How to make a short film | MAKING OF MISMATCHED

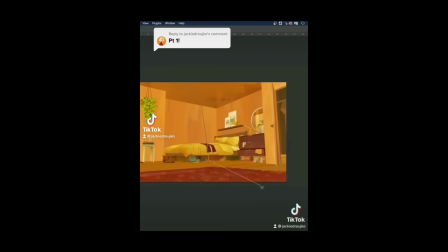So I'm making a short film and I promised you guys I'd show you my process, so let's start at the very beginning.
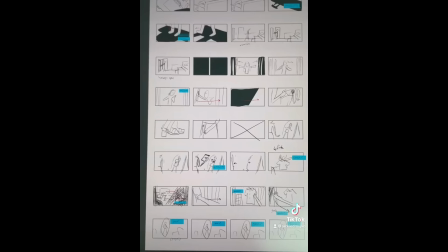But first I have this idea and I have to get it out on paper, and only I can really understand what's happening at this point because the drawings are super janky.
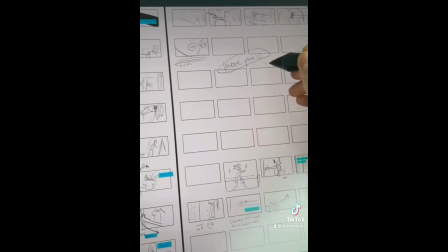I don't want to give anything away, but the story is really about fashion and the character's relationship with it. And at this point I have a lot of gaps in my storyboards, but I'm not too worried about it. I'll figure it out later. I'm gonna build this set in 3D, so I'm trying to figure out the layout and where the character walks in the storyboards.
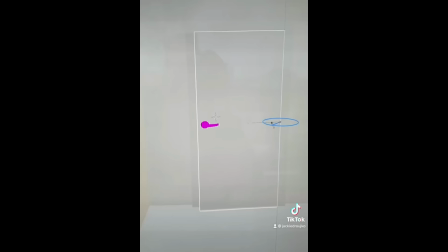Once I figure out, we open Blender and I watch a lot of tutorials. I'm not familiar with Blender, I learned Maya years ago.
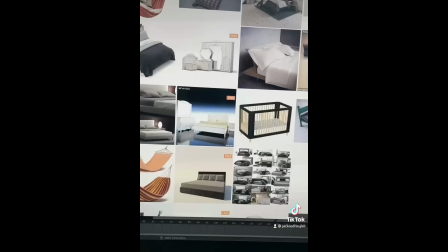But once I build the frame of the room, I go to CGTrader and Turbosquid, and I import a bunch of room items that I need.
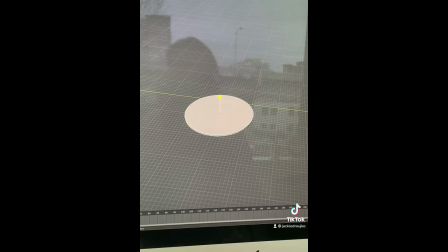And then I try to figure out, for the simpler items, how to build it myself. Building for myself took forever.
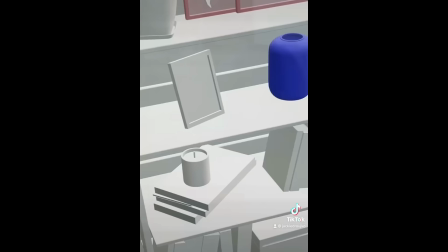I really had to figure out what this program was. But I always wanted to make 3D, so it was the perfect excuse.
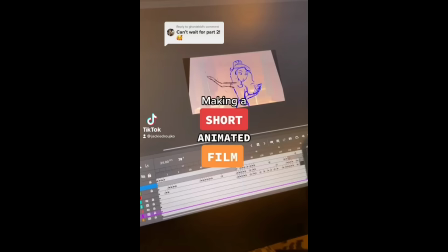So I made these books, I made this lamp. That's my model for scale. And when I was done, this is what my set looked like.
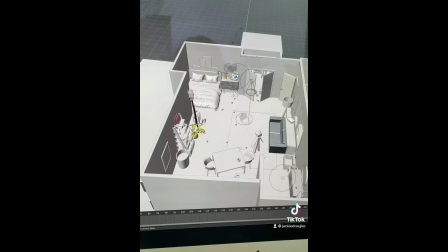Part 2 and the progress on how I'm making this short film. So the reason I built my set in 3D is because I didn't want to figure out the perspective in my backgrounds.
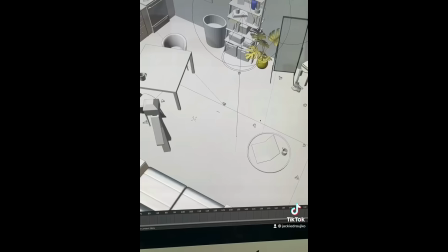So I'm going to set up the cameras in my blender files so I have all my backgrounds ready to storyboard over.
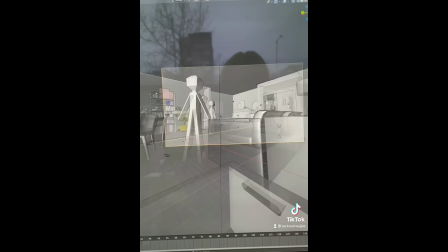And this is really efficiently streamlining the background and storyboard process. Because now all the backgrounds are blocked in and I don't have to do any thinking power.
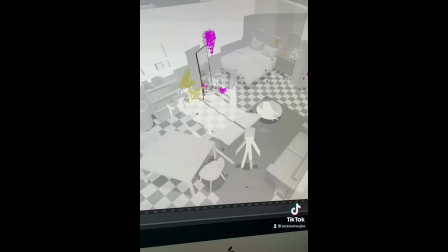So once I've got my camera set up, I'm ready to board. But I also want to do the lighting so I can kind of get an idea of what the sunset lighting would look like.
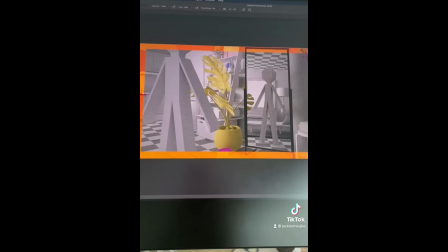And once again, I don't have to do any thinking power.
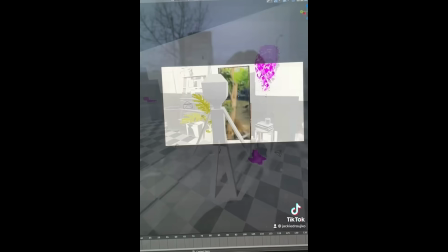So after playing with some lighting in blender, I kind of have the general idea of where my lights are going to go and how it's going to affect the scene.
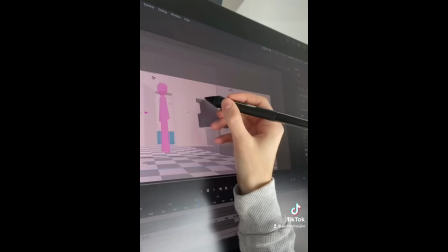Next, we storyboard in Adobe Animate. So I import all my backgrounds and I just start drawing right over it.
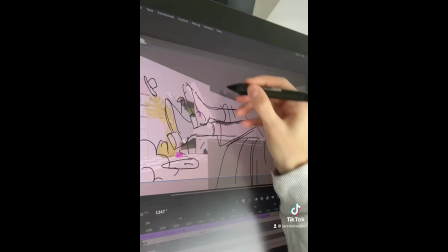This took maybe longer than a week to do because I get stuck thinking of new ideas so I have to like step away from my computer and come back the next day with fresh ideas.
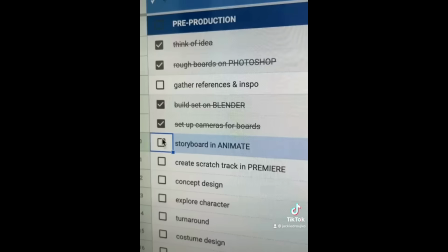And at this point the storyboards are basically done and then I'm ready for the next step. Part 3.
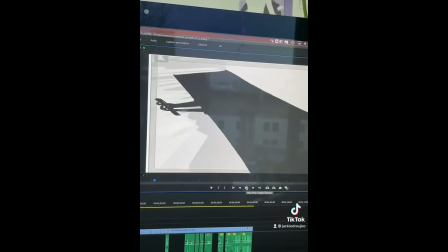After storyboarding I bring it over to Premiere Pro and I import a bunch of rough sound effects from YouTube or recording myself.
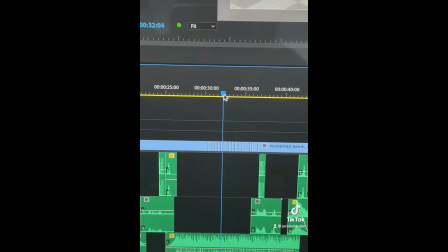And with rough sound you can really get an idea of the mood and like pacing of the film. and also cut around and play with some timing here.
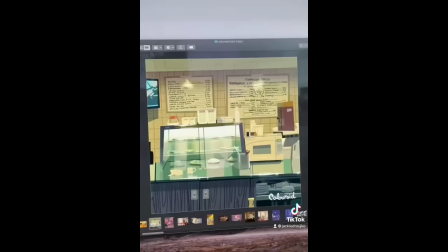And then I'm finally ready to start almost designing. I collect a bunch of references for like color and style.
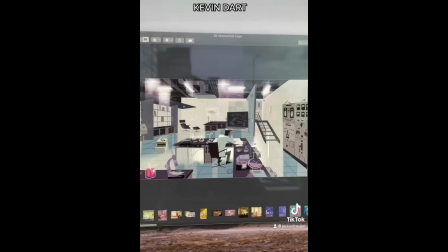One of my main inspirations for backgrounds is Kevin Dart. I love his textured and lineless backgrounds. They're very simple, but they're so crisp and elegant.
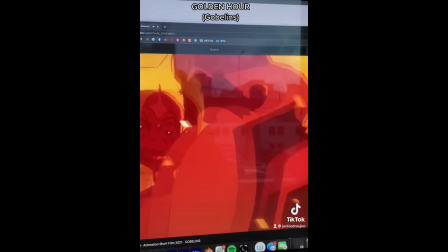I'm also screenshotting my favorite short films online. Golden Hour has beautiful colors and I really want a monochromatic look to my film and they're both being taken place in sunset.
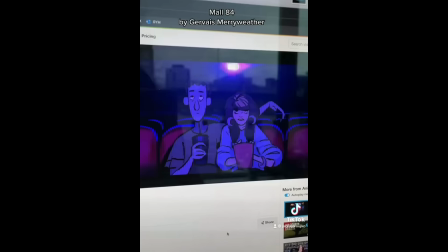I'm wondering if I can incorporate the inky lines and simple style of Mall 84 and also take an inspiration from the color scheme.
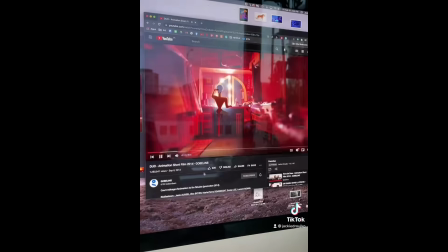I'm not sure if the lineless style in my mind is going to work with the characters. I'm looking at how Sundown incorporate characters and backgrounds with line.
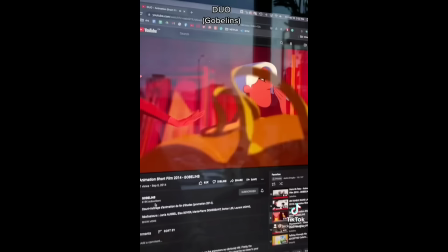I'm super inspired by duo's lighting and color on their backgrounds and characters.
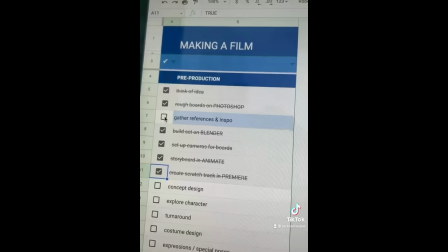Also this lift commercial is sick and I love the lineless and simple style and seeing if I can incorporate something like that.
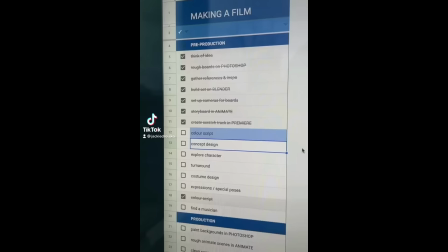And now I can start design. Animating a film by myself, part four. It's finally time to start design so I'm going to start with my color script. So I start by taking a screenshot of each story beat, which is a screenshot per scene, and I'm displaying all my color references, my lighting references, inspiration as I start my color script.
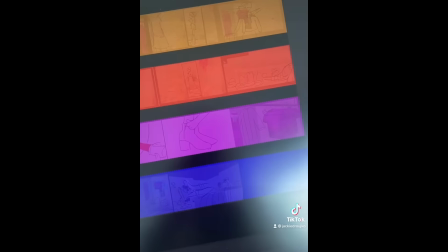Once I have my beats in order, I block out the script. I choose the four main colors that I want my film to transition through.
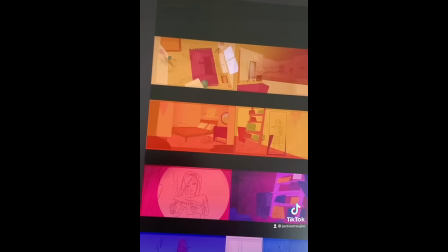So I want it to begin at sunset, so very warm colors, and I want it to end at night time, so very blue, cold colors.
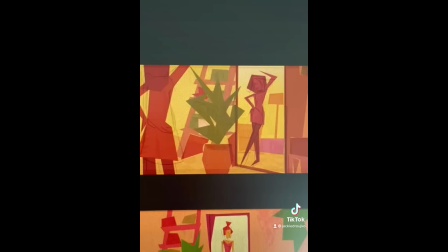Using the lasso tool, I block out basic shapes to get the idea of what's happening in the scene.
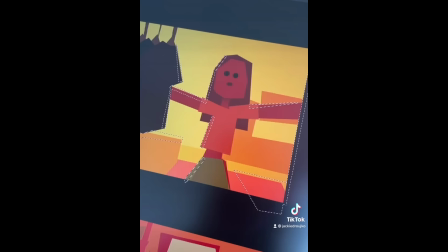My main focus is to get the color and the lighting and the mood across.
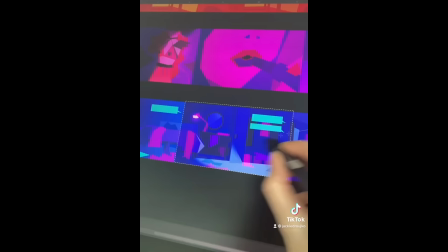I'm focusing on contrast and how the lighting affects the shapes in the room, and I'm trying to keep it as monochromatic as possible because that's the look I'm going for.
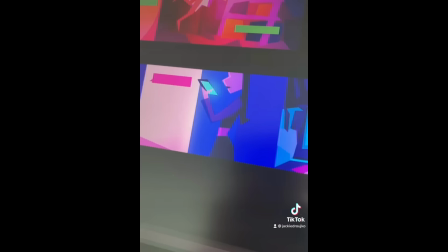So once I'm done, I have a clear idea of what my colors are gonna look like. It starts very orange and transitions to a more pink color More to purples and finally at night.
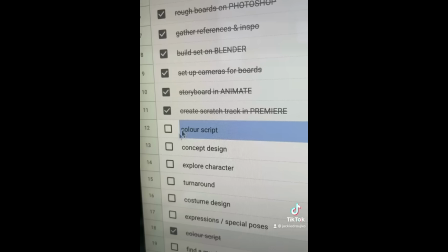It's blue and now that I'm done this I can move on to my favorite part character design
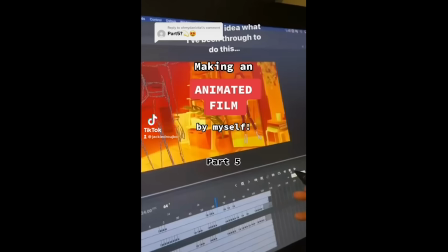Making an animated film all by myself part five really took five parts to get to my favorite part character design I start by pulling up a few storyboard beats and I start sketching out some ideas
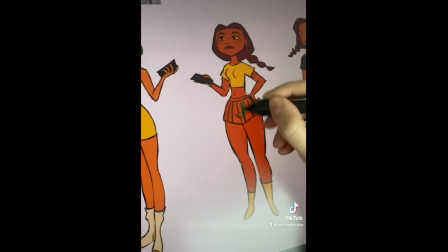I'm playing with shapes proportions head size body size
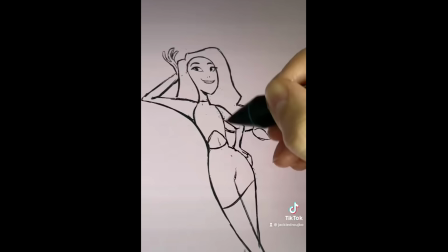Angles and stuff like that and the more I explore the more I hone in on my balance of straights and curves Sketching
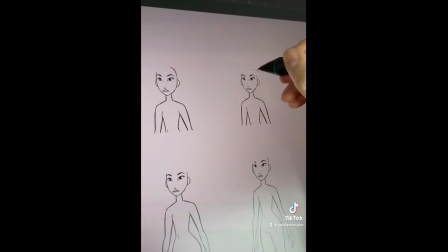out the storyboard beats just to see what I can come up with and then I'm exploring hair on the base model That
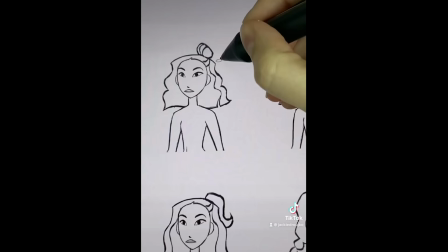I'm happy with trying to keep it simple and graphic. This one's too complicated.